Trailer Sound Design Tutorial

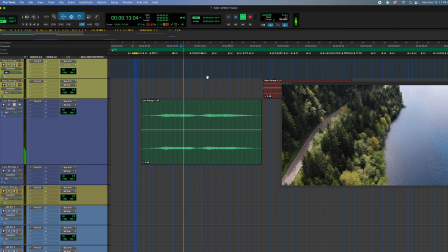244s
And if you notice in the tail end there, there's a little bit of sound frequencies kind of reverberating. And that's from Sound Paint. It's not just strings, it's just another layer of sound that makes it sound interesting.
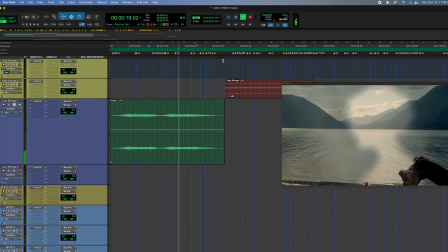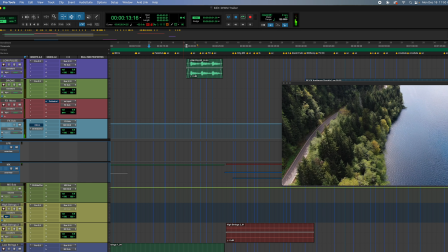270s
Okay. So now we go to this pulsing sound.
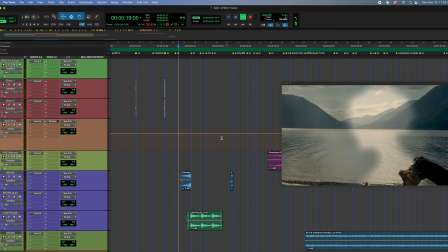275s
There's a build-up here. The cool thing about build-ups is you can take hits.
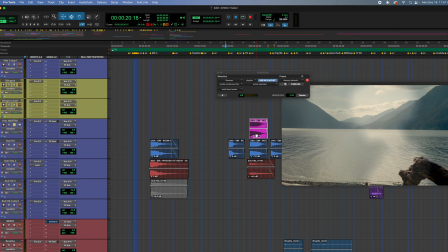283s
So I'm going to take one of my hits, just duplicate it, and then I'm going to reverse it.
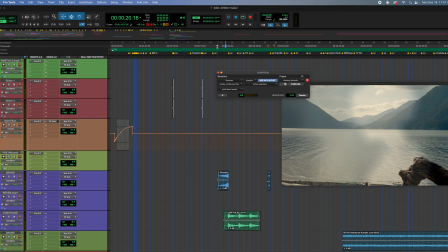292s
And I did that with this one here, the little build-up, the little build-up to the next part.
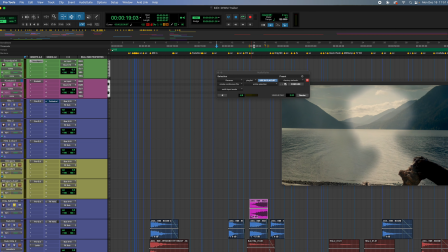303s
I'm going to do it to this one here.
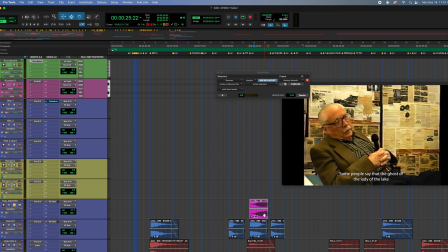309s
Okay, so that's a good trick. You can take hits, reverse them, and it helps you transition into the next parts.
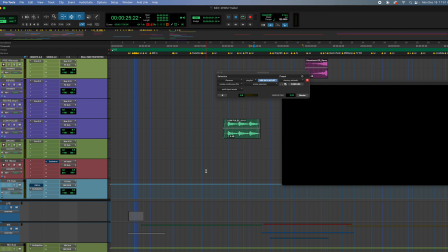318s
Because a lot of the time we're against the clock and we can't spend our whole time searching for sounds, so you can just make them on the fly there.
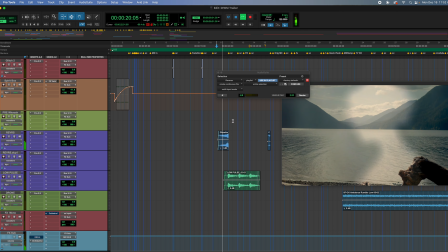327s
So this builds up to a low pulse.
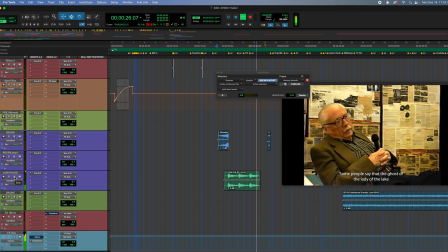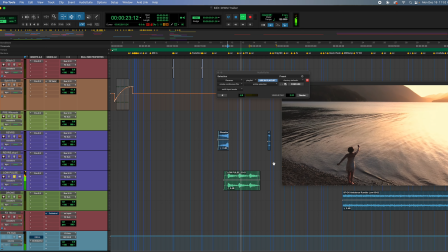339s
Those are just low pulses with some sound.
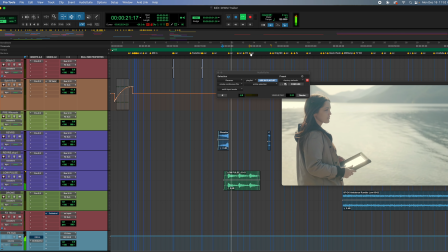344s
And then the video editor cut to those changes.
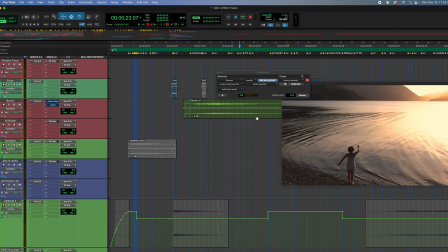349s
And then, like I said, I love build-ups, so here comes another build-up to the next scene.
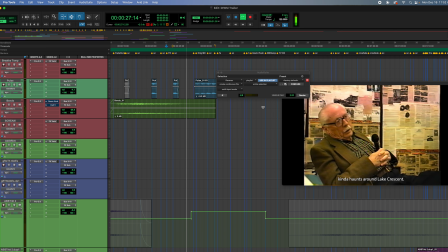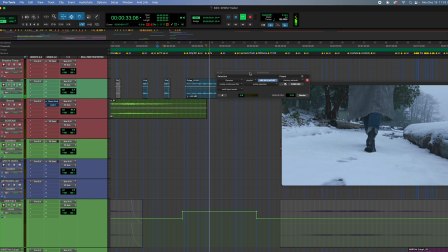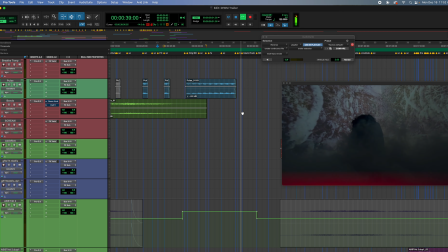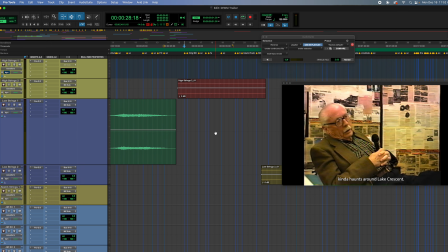370s
So that's a nice little build-up to a very dissonant-sounding flute section. I used, what did I use for that?
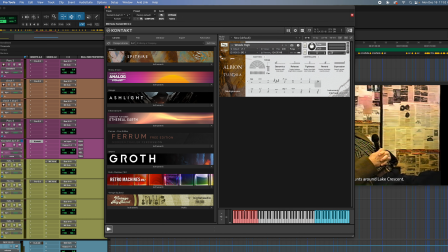377s
I used Contact, and I used Albion Tundra Spitfire, and I used the flutes. And if you select FX, it gives you that option to create some dissonant-sounding flutes or any other instruments.
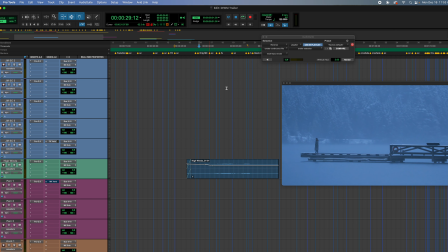393s
And dissonance is very, very effective in horror films or anything dark. I'll just solo those out.
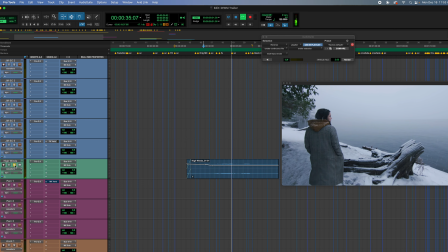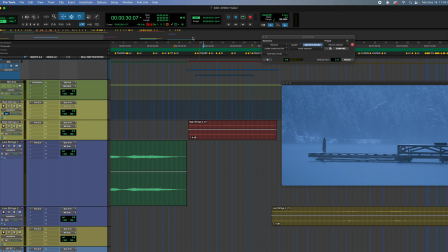410s
And again, not a ton of stuff stacked on top of each other. Looks like
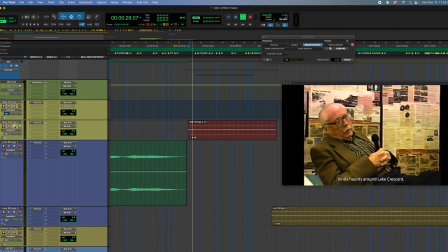418s
that was done in Sound Paint as well. Just another layer of sound.
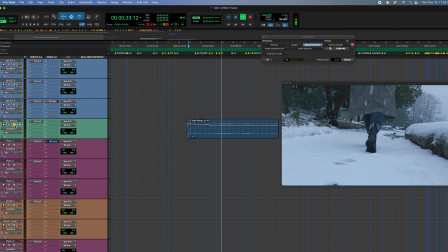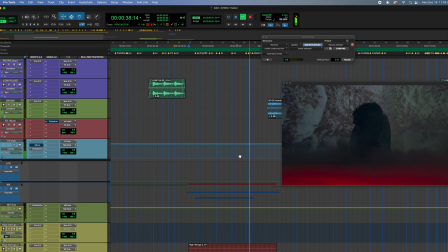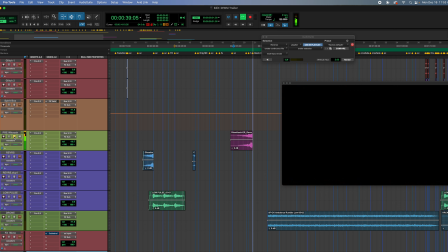433s
Okay, and then it looks like I've got another pre-whoosh. And that was probably another hit that I reversed.
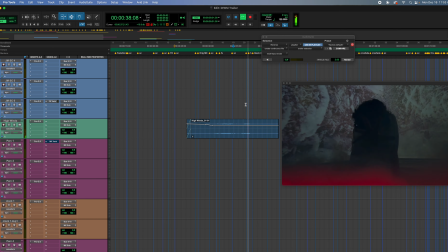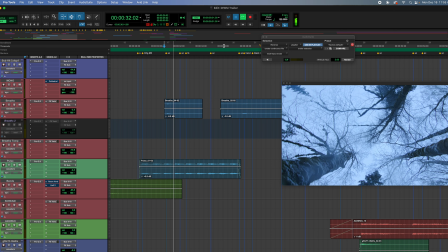447s
So as you notice, I use breaths throughout this. I also use it in the film quite a bit.
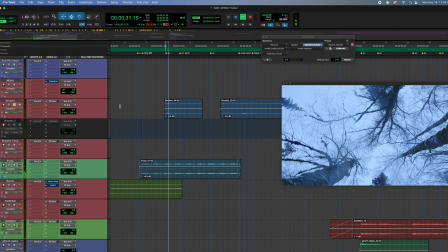455s
One's kind of a higher one, also than the lower one.
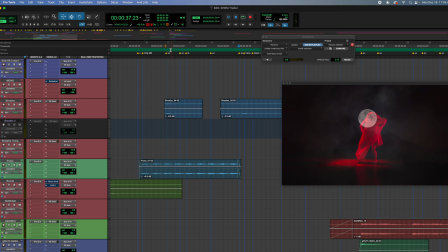461s
I never use the same thing twice.
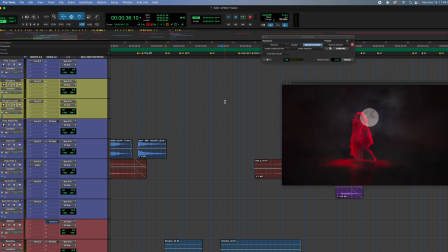470s
And I used the breaths because it's kind of symbolic, because the girl that's supposedly seen as a ghost in this film, she drowned.
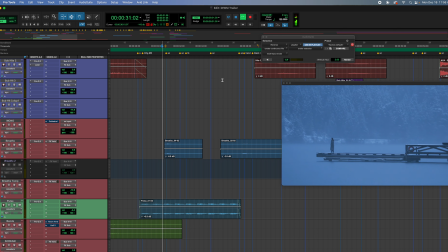480s
And to me, it's like a ghostly vibe. The breathing.
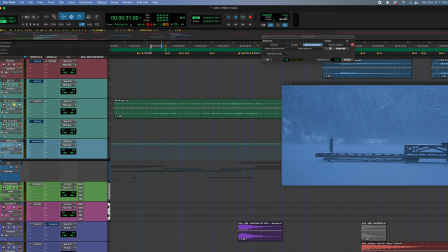487s
Okay, and it sounds like there's a pulse.
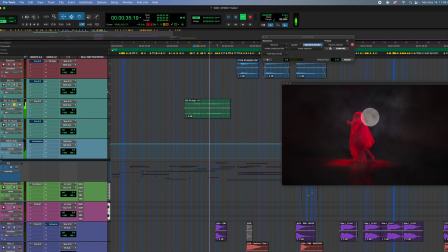492s
Yeah, this is just a background sound. See, I got it in my backgrounds over here.
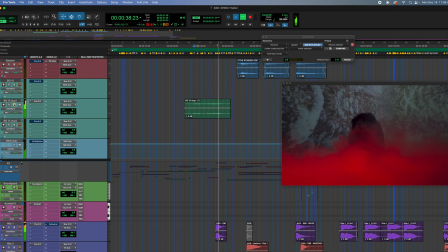497s
Just a nice layer.
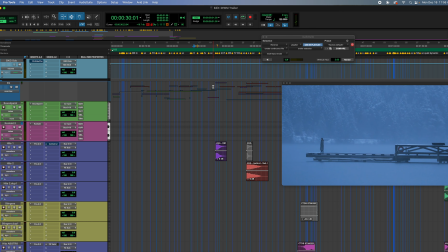502s
But it doesn't overpower, so it's important to have things mixed and nothing overpowering anything.
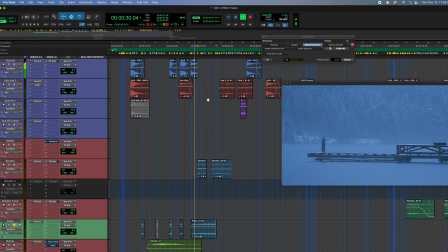508s
And here's the pulse, just to kind of drive that feeling. Almost like a heartbeat. And it actually hits when she takes a footstep too, so that was planned.
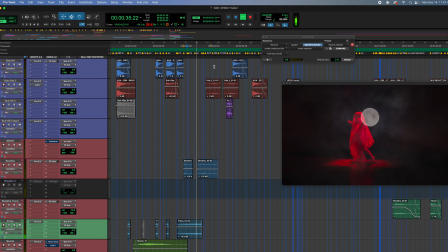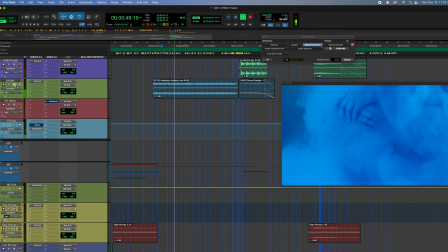529s
Okay, so throughout this scene, I've got some low frequency rumble.
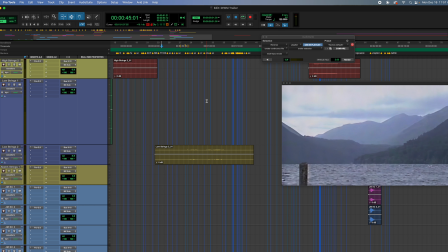535s
And low frequencies invoke a lot of like fear feelings too.
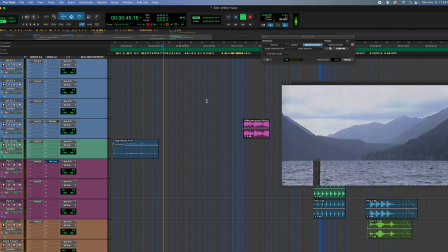540s Lake Crescent gave up.
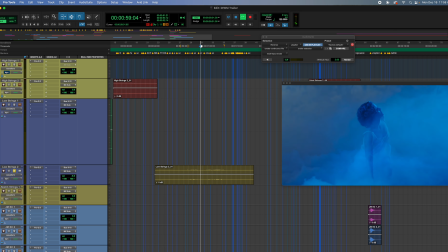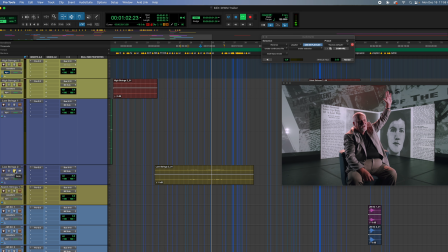547s
Some more low strings.
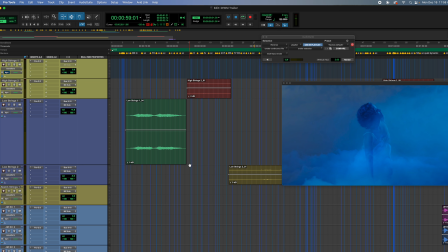553s
And if you notice, it kind of bends a little there. I like to do that a lot with the pitch bend.
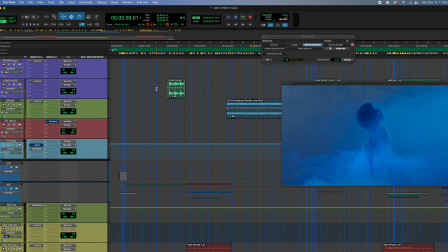559s
I bend it down and bend it up. I think I did that in the beginning too.
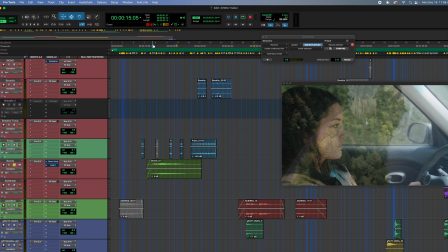567s
Okay, yeah, so here's a bend right here. Check this out.
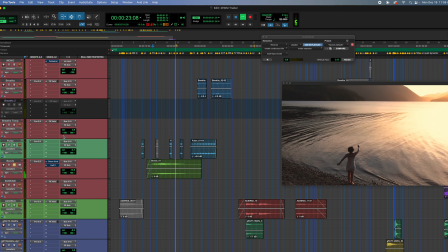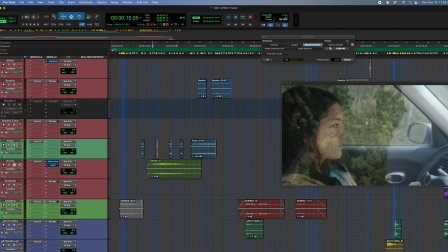581s
And that's just recording it using the pitch bend on your keyboard, your MIDI keyboard.
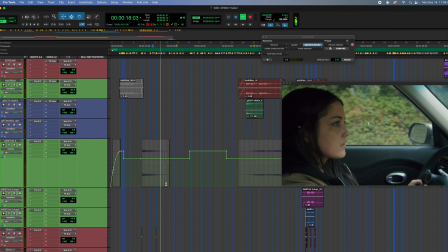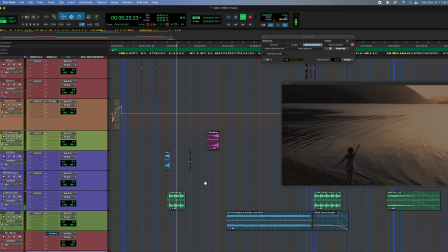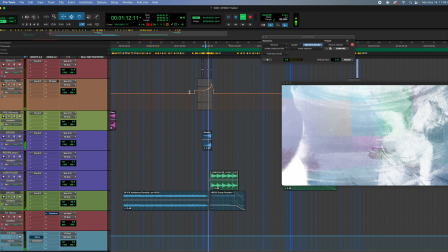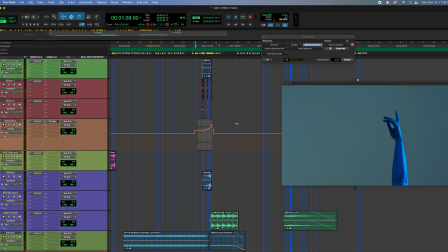604s
I'll go over one little piece here, something that I did with the text.
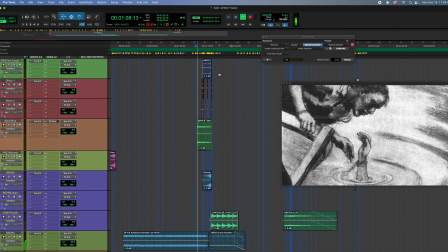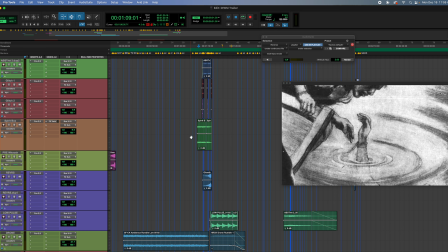614s
There's that spirit box again, but as you can see, I pitch bend it down.
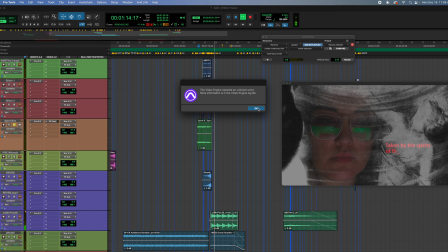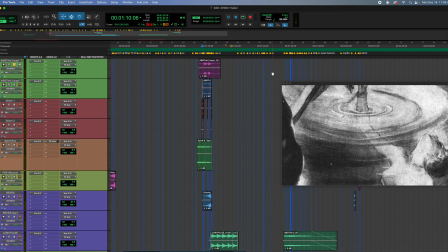628s
Okay, this was for the, I used Sound Paint for this as well, for the text on screen.
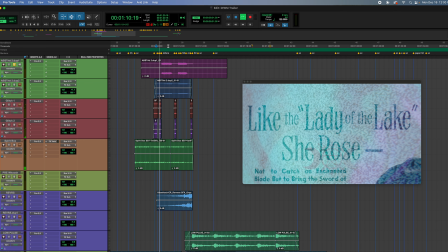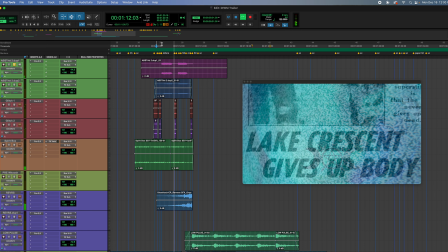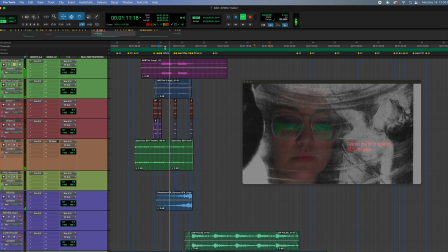645s
Okay, I mean, you have to be creative. I mean, it would have been cheesy for me to have like a typewriter sound or something like that.
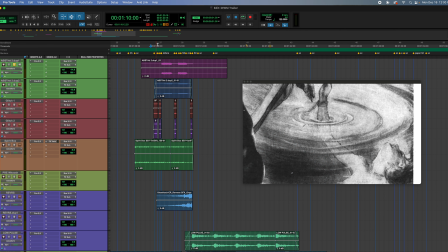653s
You have to really think outside of the box and think of the abstract realm.
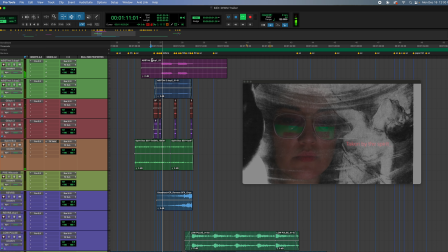664s
What else?
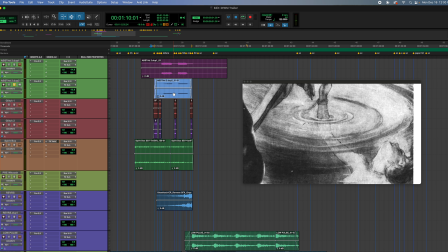671s
Okay, so what I did was I made another, I think it's the same thing. I just pitch shifted this down and then added some distortion. Yeah.
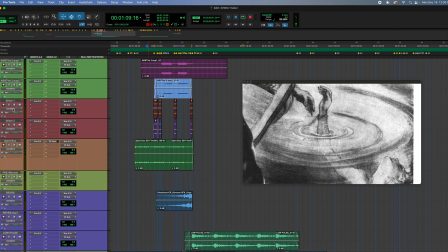687s
Layers. Think of a cake. You're adding layers. The more layers, the more delicious.
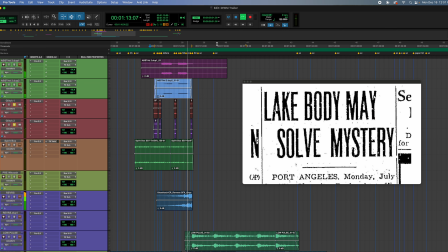694s
And these are just little pitch shifted frequencies for those staticky moments.
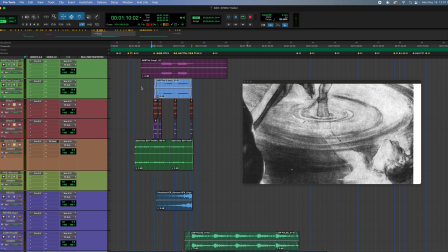707s
And then we've got the spirit box again. The text effects.
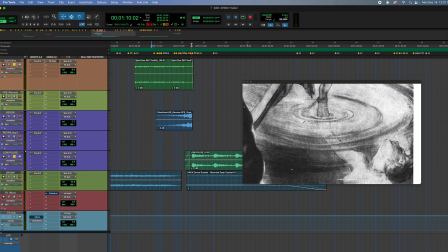718s
Then I use a pulse again here.
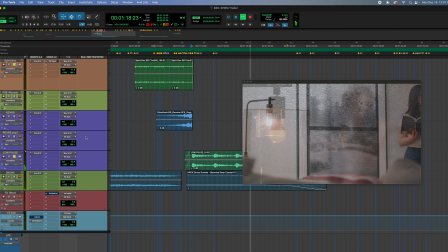724s
And that's the same one I used before, but I pitch shifted it down.
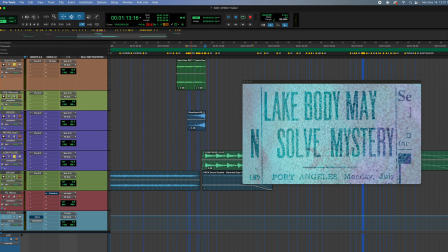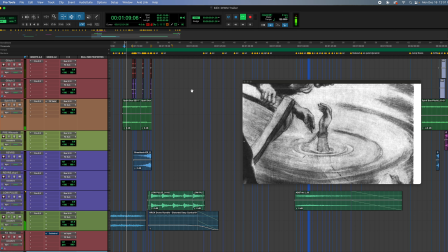735s
So let's do that whole scene.